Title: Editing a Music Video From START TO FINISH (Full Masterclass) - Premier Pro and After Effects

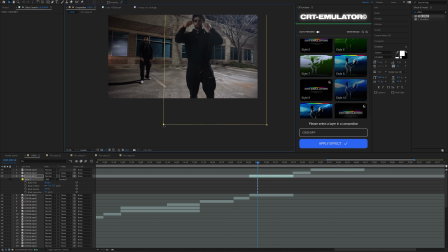(16:30)
So what you got to do is, you know, just move it over just like that. You can do rotoscopes on pre-comp layers, but I don't like doing that.
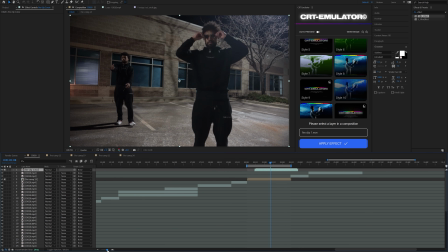(16:37)
So I like to actually render my clip out and then rotoscope on top of it. And I'm just going to place these behind him right here.
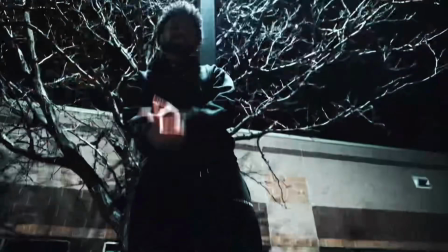(16:43)
And then finally, to get these transitions right here that you see up on the screen, I'm going to be using the fast movement effects pack by Tiny Tapes. I really like how these look.
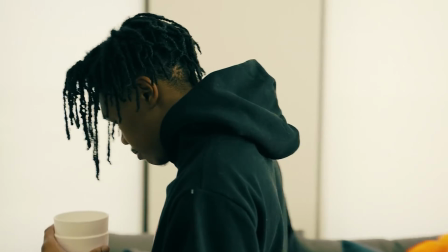(16:53)
It's kind of like the last thing that every video needs, I feel like, because as you watch this music video, there's a lot of like, you know, pauses. These are short little cuts, you know, they're only 2 to 3 seconds long, but sometimes it just feels a little bit too long at certain points, and it's almost like a little bit awkward. So I think adding in the fast movement effects transitions in here really just tops it all off. And by the way, those work with Premiere Pro and Adobe After Effects. So if you guys are interested in using those, that's linked down in the description as well. And if you buy anything from my store or from Tiny Tape store, it really helps support the channel.
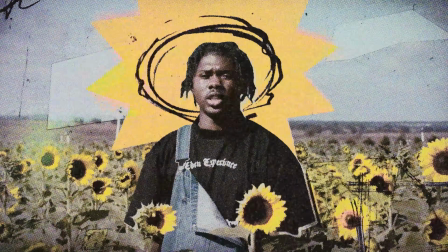(17:28)
I appreciate it. So for this next effect, we're going to be going over these mixed media style effects, which are really awesome.
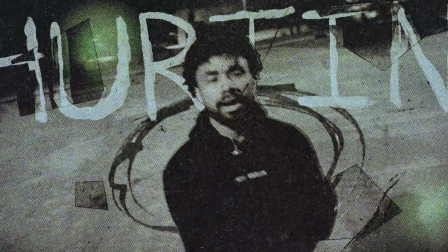(17:34)
And believe it or not, this is actually done completely digitally. So none of this uses any actual paper mixed media effects.
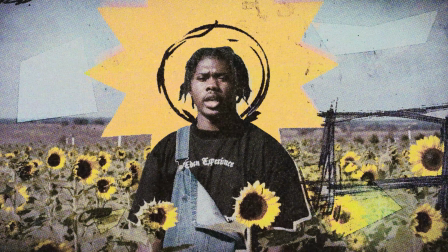(17:41)
So before we add on this effect,
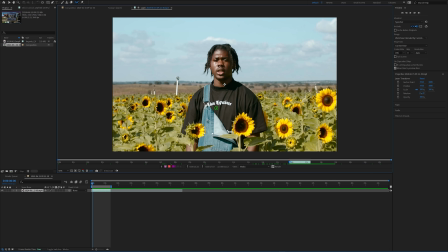(17:43)
what I'm going to do is I'm going to just go ahead and rotoscope out my guy right here just real quick using Roto 3.0. It doesn't have to be super perfect, and in fact you can actually make this rough on purpose.
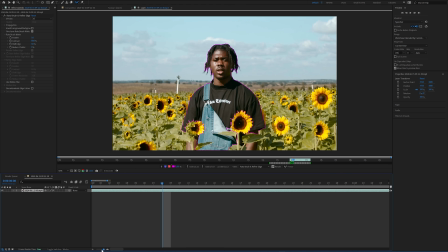(17:55)
And I'm not even going to track this, honestly. I'm just going to hit freeze and just let that do its thing.
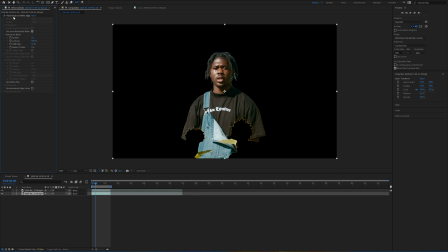(18:00)
So now I have something that looks like this. I'll just duplicate that layer and then get rid of the roto on the background layer, just increase the feather a little bit.
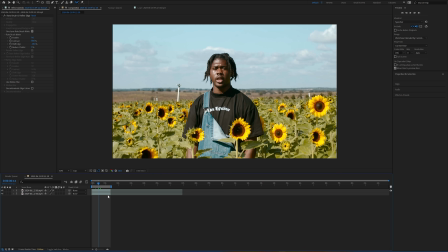(18:07)
But like I said, it doesn't even have to be good or anything. And then next, what I'm going to do is I'm just going to drag in this little paper sun that I got from Google and just scale that up.
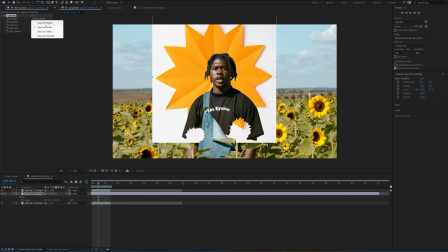(18:17)
And then I'm just going to put on the Luma key and have it key out brighter, and then just increase the threshold just to get rid of that white.
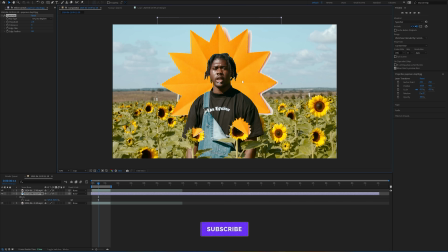(18:24)
And actually we could leave in just a little bit. I think that's kind of cool looking. And then we could have this rotate if we want, like keyframe in some rotation.
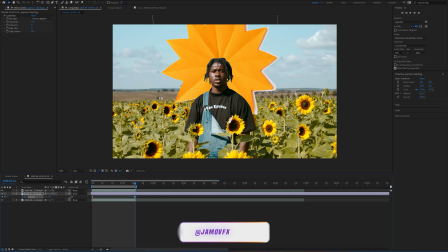(18:33)
So yeah, I'll keyframe this to kind of rotate like that, just a little bit, drag out the keyframe.
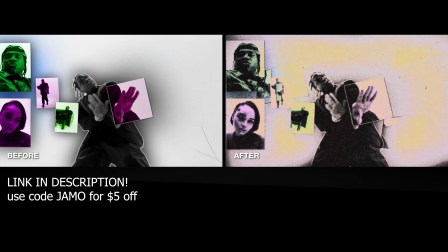(18:39)
And we can go ahead and turn on motion blur. And yeah, so this plugin that I'm going to be using right here is called the MXM plugin by Fred Pele.
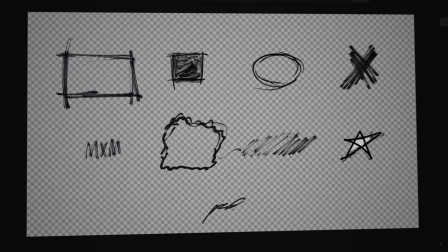(18:48)
This is a really good extension. And right now, before I add on that extension, what I'm going to do is I'm going to add on the free doodles pack that was made also by Fred Pele.
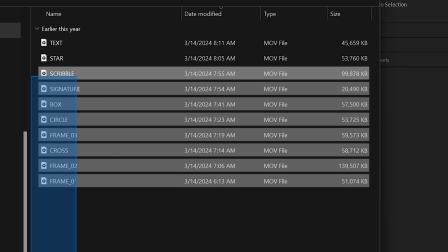(18:57)
This has a bunch of cool little doodles in here that you can just drag in. For example, my favorite one is this circle.
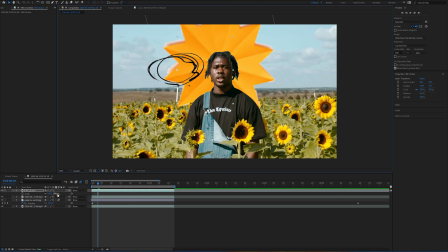(19:03)
This looks really good in the extension, and we can just kind of add these in sporadically in random places. I think I'll do behind him over the sun, just like that. So we can have something like that.
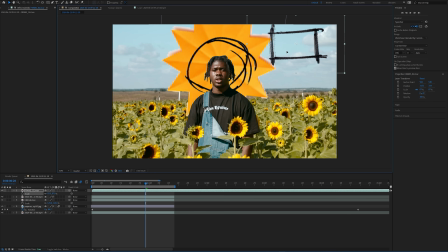(19:15)
And then as well, we can have this kind of be like in the corner over here, down here maybe. And then as well, I'm going to pre-comp this layer, and then I'm going to have this do some sporadic little movements.
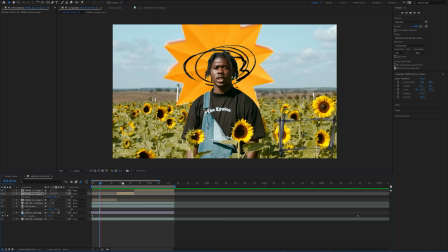(19:26)
So I'll just randomly kind of enlarge it over here, you know, just so it's not just staying in one spot, but it's kind of fidgeting like that.
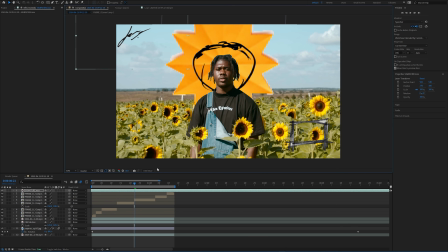(19:34)
And then as well, I really like this signature. I think this will go up in the top left hand corner, and yeah, there we go. So now what I'll go ahead and do is I'm just going to pre-comp all of this together.
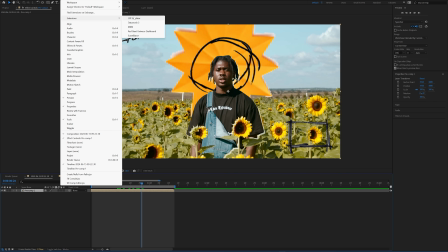(19:45)
Now I'll go up to window, go to extensions, add on the MXM plugin, and I like to dock my plugins and extensions, so it just pops up right here. Once you click on your layer, you're just going to click fetch comps, and that's going to bring up comp 1.
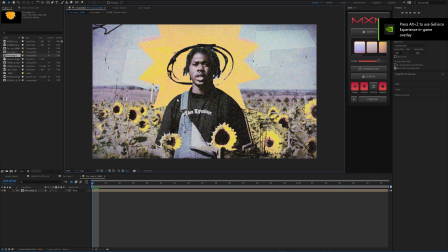(19:59)
That's what this is. You'll just click launch. And there we go. Within just one click, I mean, that looks crazy, bro. Come on, tell me not. Let's click through some styles here, find what we like. I think all of these look pretty crazy. I really like the first one. I really like this first one. I think this first one just really makes those colors kind of pop. And this really does look like paper to me. And I'm going to go ahead and click posterize on. Posterize time just kind of gives it that more stuttery feel. So instead of having the refresh rate kind of at the normal 30 FPS, you can bring that all the way down to 8 FPS, 12 FPS, or 15 FPS. I think at the lowest looks probably the best.